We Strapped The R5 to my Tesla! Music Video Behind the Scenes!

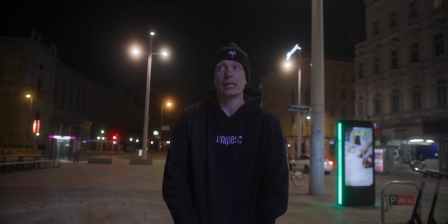0s
I just left them with my car and with my camera, and I'm scared.
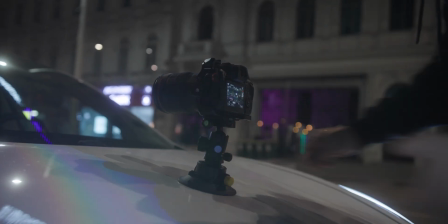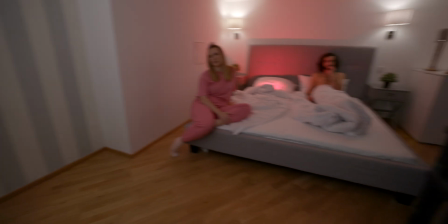Yo, what's up? It's been a while since I have uploaded a full behind the scenes on anything really, but today is the day where I will be uploading a full behind the scenes of one of the music videos that I shot earlier this year.
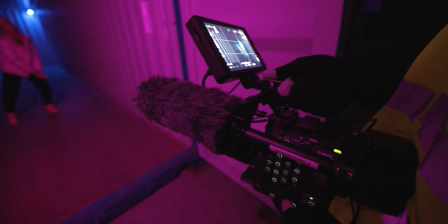32s
And I promised you that I will be going over everything.
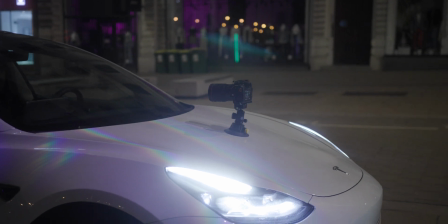35s
The camera equipment, the lighting of every scene, and also how we actually strapped my R5 to my Tesla and it luckily survived. And I will be going over all of this in that video. My name is Damien Cooper and welcome to Monkey Pixel.
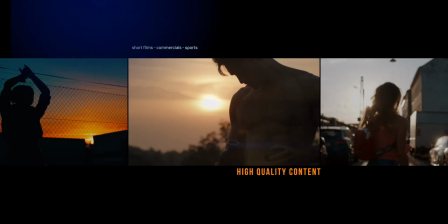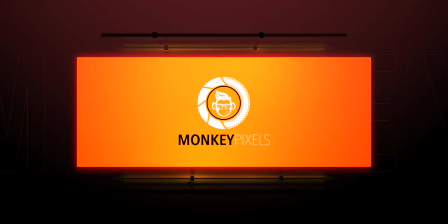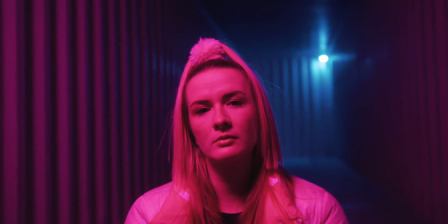64s
So the music video we're going to talk about today is with an artist called Ginny, and ever since I shot a couple of music videos for her and I really like her music.
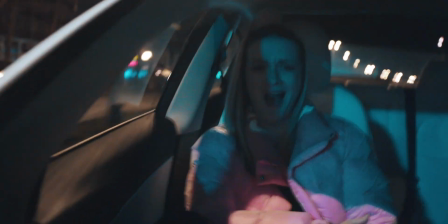73s
It's kind of a pop artist, R&B style, and that is something that I'm into myself,
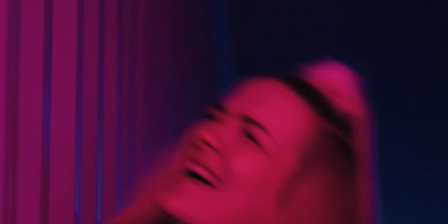78s
so it was actually a cool thing to shoot with an artist that I think is really talented, new and up and coming. The song is about getting out of a toxic relationship, so that's what we kind of wanted to portray in this music video.
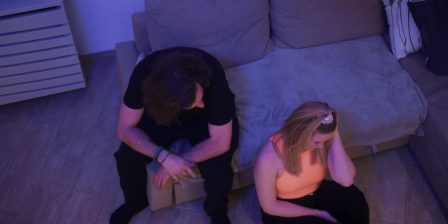91s
So the whole video is about her trying to get away from her ex-boyfriend because they're constantly getting into fights,
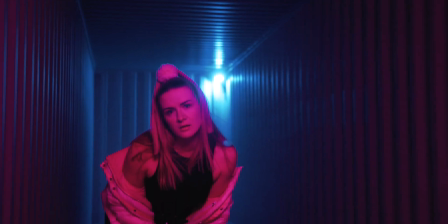99s
but then they make up and then he starts to ignore her again, and then throughout the video she finds herself and the strength to actually get away from him, and that's basically what we wanted to portray in this music video. So let's start with the very first scene.
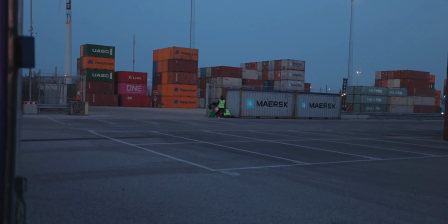113s
For this, we rented a container at the local Vienna harbor,
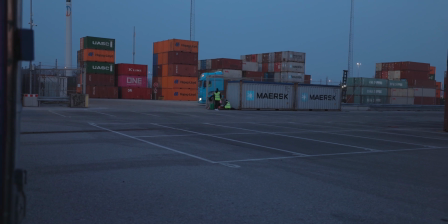117s
and I think that this location was really cool and we were able to play with a lot of different kind of colors.
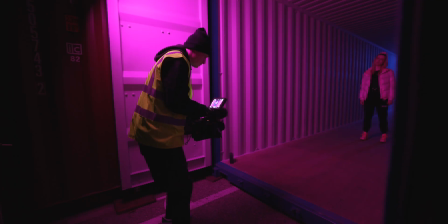123s
Her color scheme is very on the pink side, so you'll see these kind of colors represented throughout the entire video.
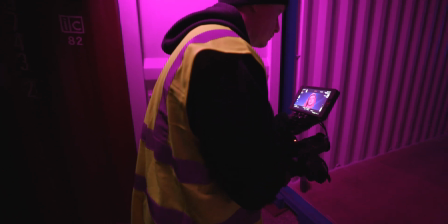131s
And so we did in the very first scene of that music video. So in order to achieve this look, but not just do the whole thing completely pink, because I could have done that in post as well, we wanted to get a little bit of color contrast.
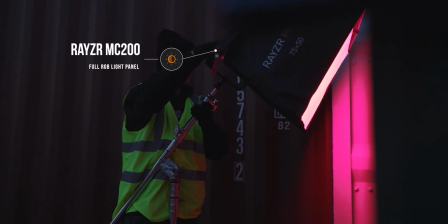144s
As our key light, we used our Razorlight MC200 light panel, which is a full RGB light panel.
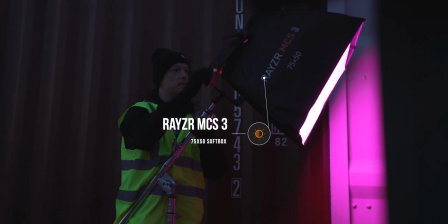150s
And we used it with the softbox that comes with the MC200 panel,
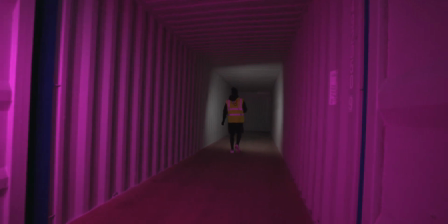155s
so we got a little bit of a softer light and not have to blast her with a full pink harsh light. In order to achieve a little bit of a color contrast, we also used another light in the background.
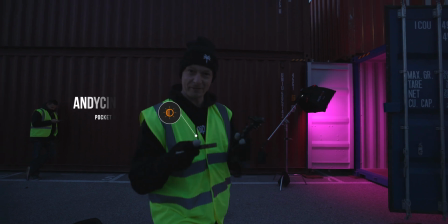166s
Now, we're going to use my favorite light with my favorite accessory,
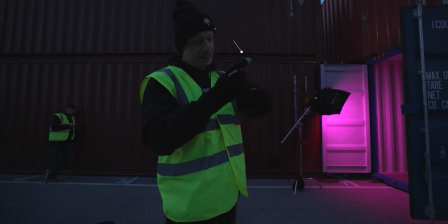172s
and we're going to pin this somewhere in the background of the container.
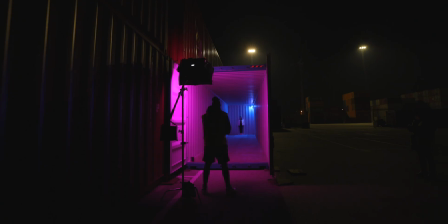177s
So for our first scene, I really liked how we lit the entire thing and made it really stylized, and we didn't really need a lot of lighting equipment for this.
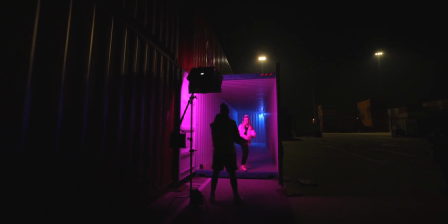185s
One key light, one background light to achieve this, because we had a rather small space to work with.
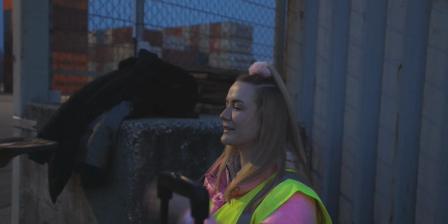191s
This location we got for free because Ginny just reached out to the harbor and asked if we could shoot a music video there,
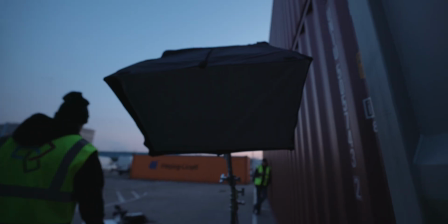197s
and they were so kind to supply us with even a security guard that was there to just make sure that nothing happens to us,
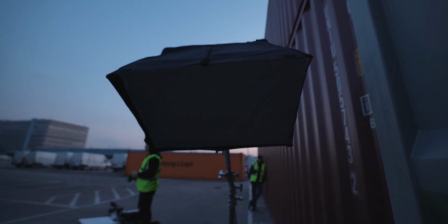204s
and we were shooting completely for free just in return for some social media shoutouts. So if you're looking for a location, just ask. Basically, if you have a place in mind, just reach out to them on social media and ask what they can do for you and if you could do something for them in return. And most of the times I actually found that very easy and to get even cool locations completely for free. So the way I set this up is the way I usually shoot most of our YouTube videos, and I did a full basic 101 tutorial on how to shoot music videos on this channel, so if you want to check it out, I'll link it up here.
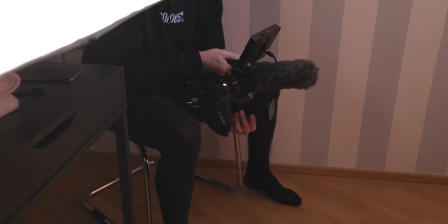238s
But just to repeat myself, we shot everything in 25 frames on the Canon C300 Mark III, and this is all the performance scenes.